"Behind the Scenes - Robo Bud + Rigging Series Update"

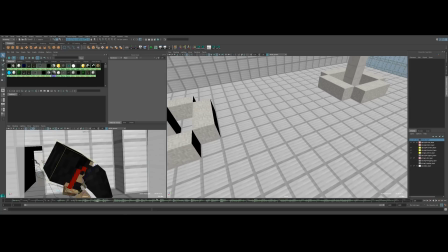[8:07]
So I didn't expect to use that But after looking around, I was like, you know what This is probably the best soundtrack to use For this And it's royalty free, obviously, which is good So I could actually use it
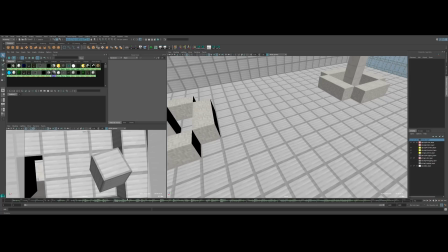[8:20]
So yeah, I ended up going with it I was a little worried, you know, how people Because it's not like, I don't know, it's not the genre That I feel like a lot of people You know, most people watching these kind of videos Are more than probably into like electric music You know, like that kind of music So this was a little bit different I wasn't sure how people would feel but I think it actually ended up being a good choice.
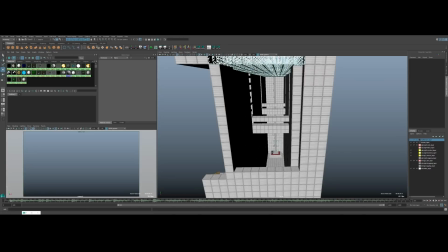[8:40]
And then there's, yeah, the slow motion running montage deal,
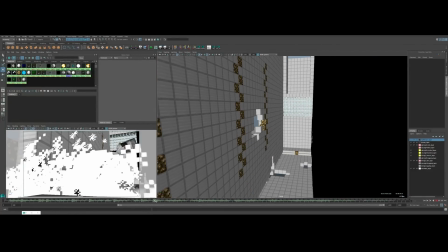[8:45]
which actually that first opening shot, let me get to it here, I really like the way this looks.
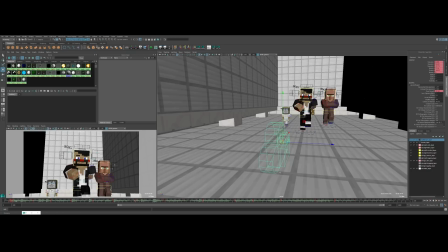[8:49]
I never animated the camera in this way before, so it's kind of moving in three different ways.
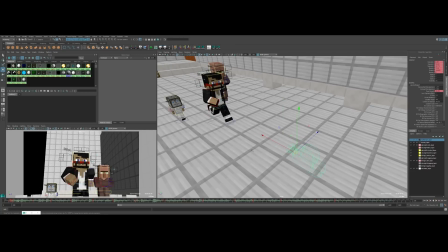[8:55]
So it's actually sliding backwards with them running, obviously, but it's moving slower than they are, so he's actually slowly catching up to the camera.
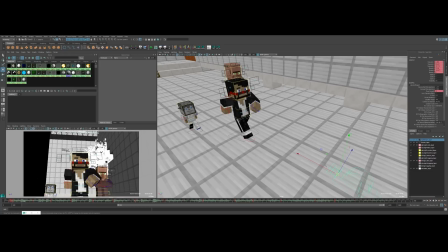[9:02]
So in order to keep him centered, or the camera has to rotate inward a little bit. And then I also animated the focal length to open up as he's running closer. So I don't know, it just creates this really cool look.
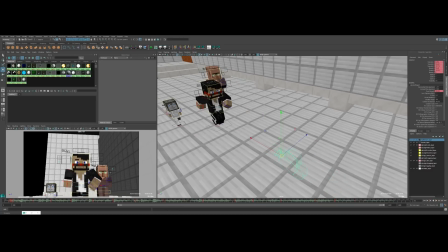[9:16]
It looks better in the rendered if you go back and watch it, but I don't know, I just really liked that opening shot and then the explosion in the background and the way that,
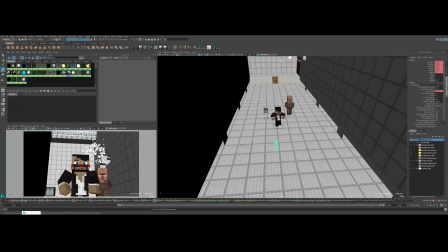[9:24]
like, illuminates the back wall and everything. I don't know, I just really like the way it looks. And then I kind of did that with this shot and this shot, but not as extreme.
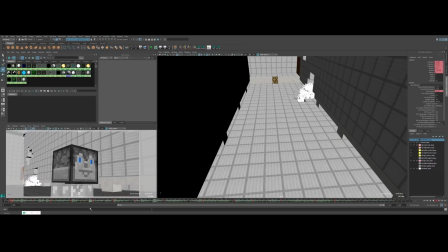[9:34]
So yeah, they have their, you know, they're running, things are exploding in the background. Uh, you know, he's running up to the lift.
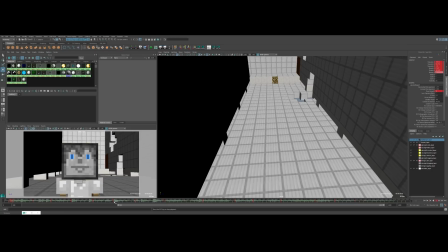[9:41]
And then this shot here was kind of to, to show him falling behind to kind of convey that he's, you know, falling behind. So you have the camera is getting further away from him. Um, and then you have them get blown up.
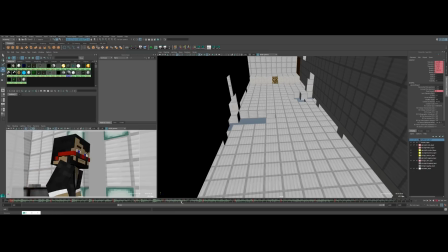[9:56]
And he runs up on the, the lift. And before he can react, the village already pressed the button. and I this kind of sounds messed up but I need to make sure he was messed up enough like with the broken arm and the leg and everything that
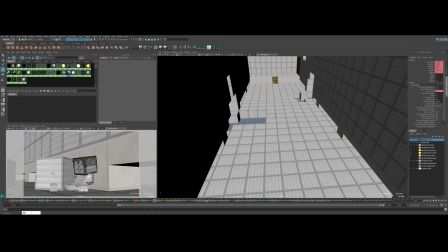[10:10]
it that he couldn't just get up and run after them because obviously like I didn't want that to be in the video and I didn't want people to think well why didn't he just get up and catch up with them so I had to make sure he was uh sufficiently jacked up from the explosion which sounds kind of messed up um but
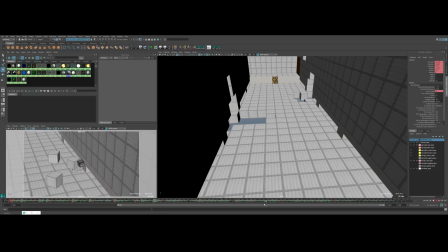[10:28]
yeah he yeah well you guys know how it goes from here and then a little wave at the end and specifically cut so that way he's right in the center when the the crack
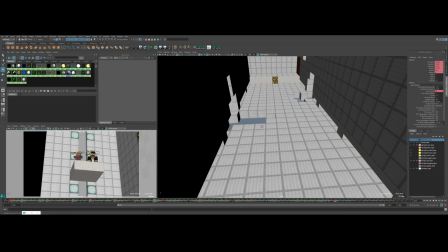[10:43]
closes in but yeah that's pretty much it for this uh for uh for this animation i hope you guys enjoyed oh i would mention i was going to talk about reading series
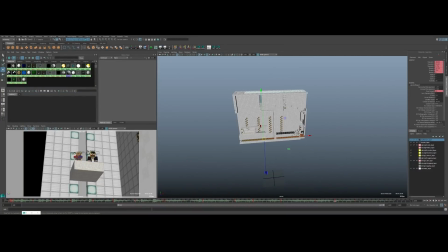[10:50]
stuff so basically i don't want to get into specifics but i've just been busy with stuff and that's not such a crappy crappy way to explain it but take my just for the sake of saving time i've busy, quote unquote busy with stuff. So the rigging series is actually something that's really time consuming more than you might think
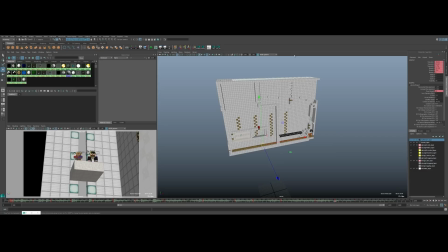[11:08]
because I have to think obviously what I'm going to do in the video and then I have to research everything, make sure I know the tools, you know, really well before I actually try and teach you guys, tell you guys how to use them, make sure I know alternatives, you know, all the little, what every little option and button does and do all that research. Basically do the actual video first to make sure, you know,
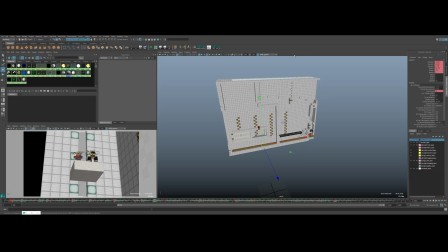[11:29]
it'll go smoothly and then actually record it and then edit it and it's actually really time consuming and doing the two animations for sparkles a week and now i'm going to start doing um animations for minecraft minute parodies if you heard about that or have heard of them i just don't have a ton of time and the reading series for what i it's just it's really time
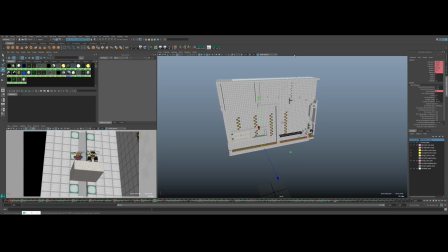[11:46]
consuming and for the second channel i still want to make videos for that but i want to do videos that are just their own their standalone videos not series not long series because those are a lot more time consuming like for example if I wanted to do a video on how to render ambient occlusion.
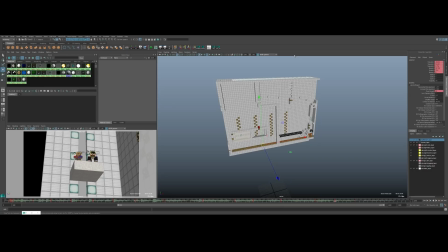[12:00]
Well, first off, there's like a bajillion different ways, but if I was doing it a specific way, say I wanted to use mental way to render ambient occlusion, that would be appealing to most people. I could do that off the top of my head. I don't have to research anything. I could do that, record it, go through an example, and it would be like a seven-minute video.